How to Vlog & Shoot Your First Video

going to be sharing with you how to shoot your first travel vlog what shots to get and how to really build your story so that you come home and you know how to put everything together I know when I first started shooting traveling I was like I have no idea what to capture and I was so confused that I would come back with all this footage not know what to do with it so in this video I'm going to share with you the three types of shots that you want to start collecting during your trip and then also how to put it together. The most important thing that you need to know about shooting your first vlog is that it's not about the epic footage that you capture because anyone can do that. Vlogging is about you and really showing your personality.
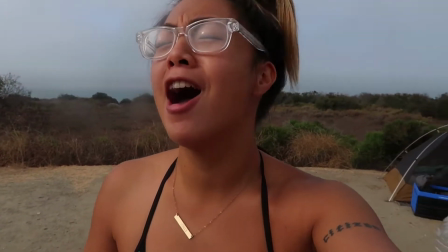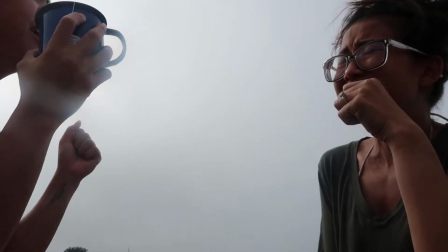So make sure that you have a shot list where you just focus on getting and capturing your personality,
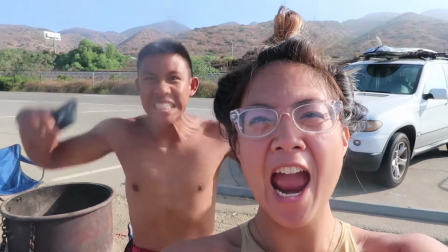[1:10]
what it is that you want to do, survey this morning, why
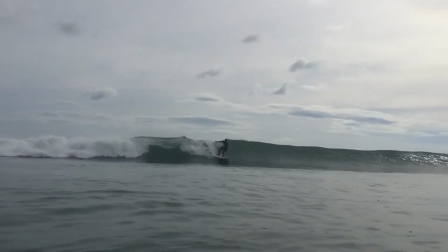it is that you love to do that and just bring us into your world.
I just woke up and this is where I am.
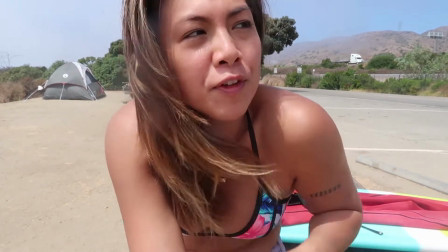[1:30] It is my name. It feels like I should be doing something productive.
That is what makes a bomb vlog. The three types of shots that you want to start collecting to build your first travel vlog are establishing shots,
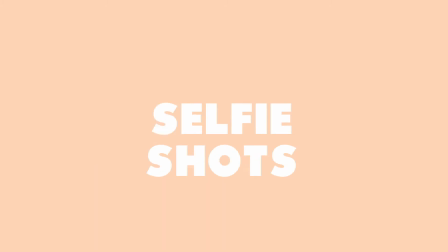[1:52]
camera held shots, and selfie talking to the camera shots. So the first type of shot you want to get are establishing shots, they're usually like wide type of shots like this.
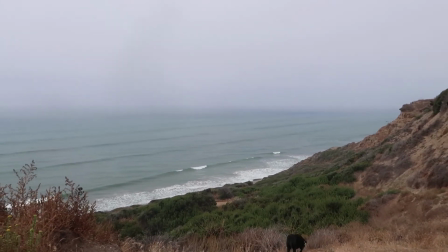[2:02]
A lot of times they're more held on a tripod or stable and establishing just means it sets the scene.
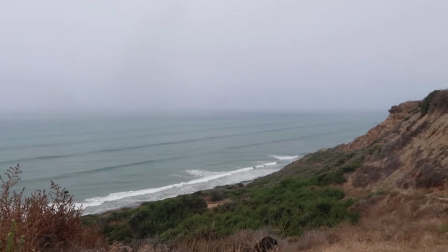[2:10]
It tells a story of where you are.
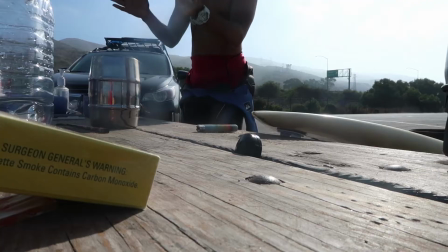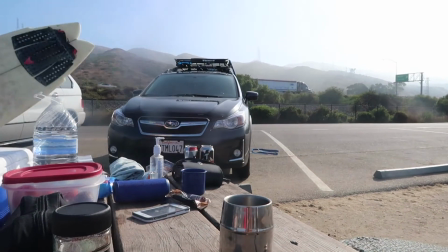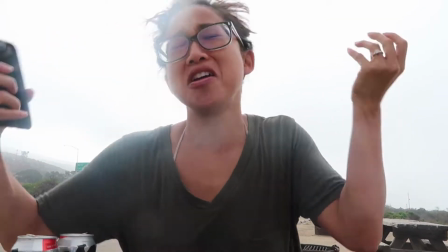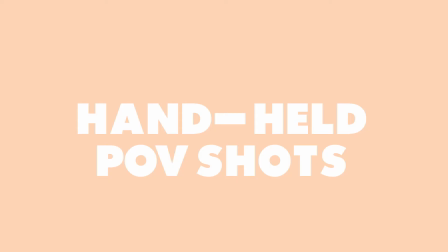[2:30]
The next type of shot are handheld shots.
Woo! Shikshiii!
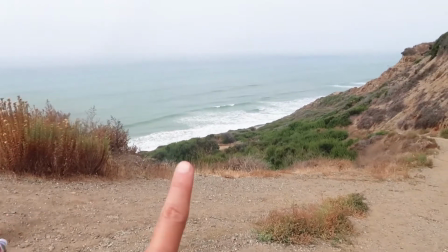[2:36] Sexy! Not you, not you. That.
So right now, I'm kind of just...
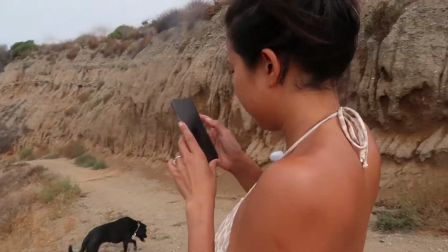[2:45] It's like safari, like, and this is my friend, Cas. Well, she's not just my friend, she's my family member, cousin.
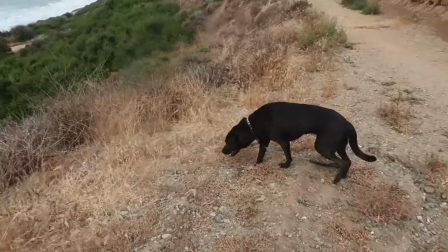[2:53] Luna and Lebowski.
So you see how this is a handheld shot? I'm like, showing you
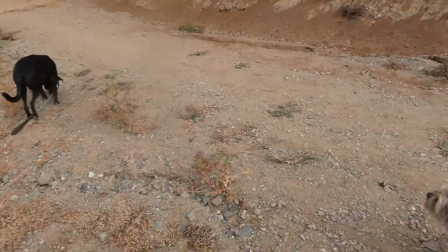[3:00]
what is going on. and with handheld shots you want to make sure that you're holding the camera pretty still.
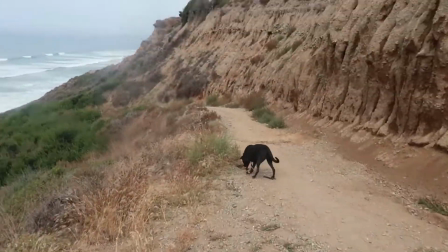[3:07]
My camera has really good stabilization so that helps.
Get it, Justin!
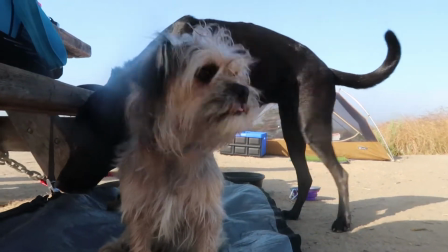[3:14] This is Lebowski's very first camping trip and he's having so much fun. I don't brush my teeth.
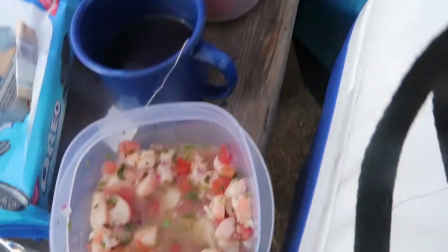[3:24] I'm pressing your teeth. It's camping. There's nothing like eating food in front of a sea.
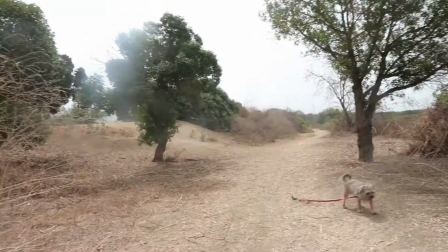[3:31] I'm just telling Decepty as a goddam. Lebowski. You're running behind, dude.
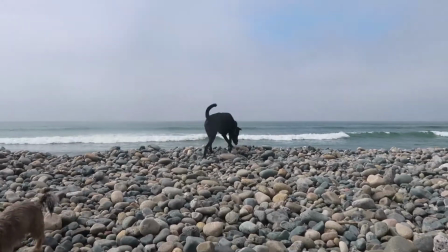[3:38] Come on. Hurry up. There's no sand today.
And then lastly, you have these to the camera shots where you're talking indirectly into the camera lens and you're letting people know what's going on.
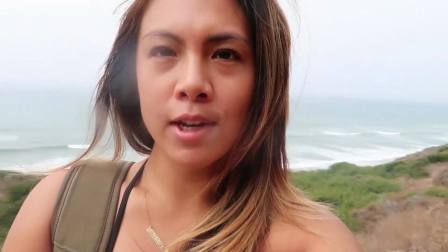[3:53] So right now we are walking on this cliff to go down there, hang out.
They're gonna bring some surfboards down in a little bit but these are the three shots that you want to get when you start creating travel vlogs.